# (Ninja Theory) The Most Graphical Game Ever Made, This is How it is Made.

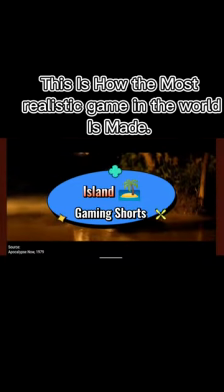[0:00]
Lenses are used in cinema for their unique characteristics.
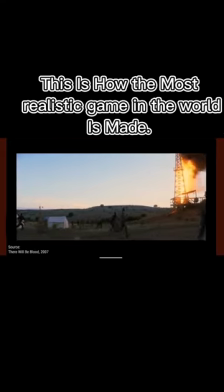[0:03]
The stretched format helps cinematographers capture wider scenes, while distortion,
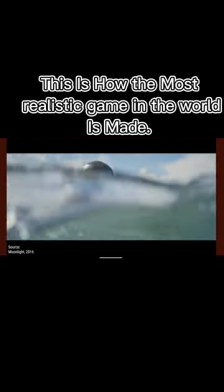[0:09]
bokeh, lens flares and other effects can give films a painterly, dreamlike look.
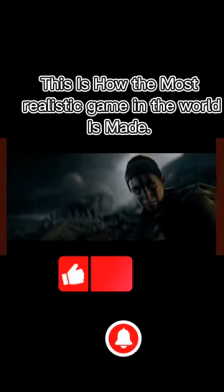[0:17]
But how could we achieve this in a video game with an in-engine camera?
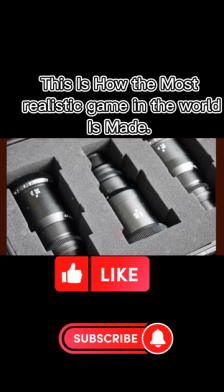[0:22]
We started by studying a range of anamorphic lenses and gathered calibration data using reference footage of a checkerboard.
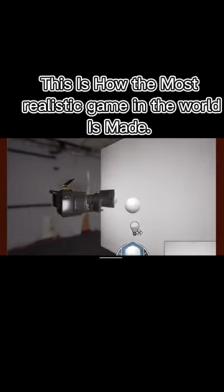[0:31]
From this, we built NT Lens in Unreal, a game camera that accurately simulates the distortion,
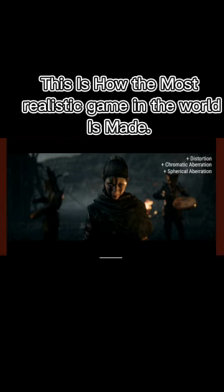[0:39]
chromatic aberration, spherical aberration, and bokeh that makes these lenses so sought after in cinema. The result is subtle, but it goes a long way in achieving our vision for an immersive, cinematic experience.
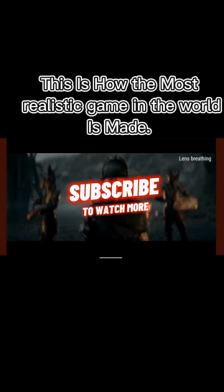[0:56]
Thank you.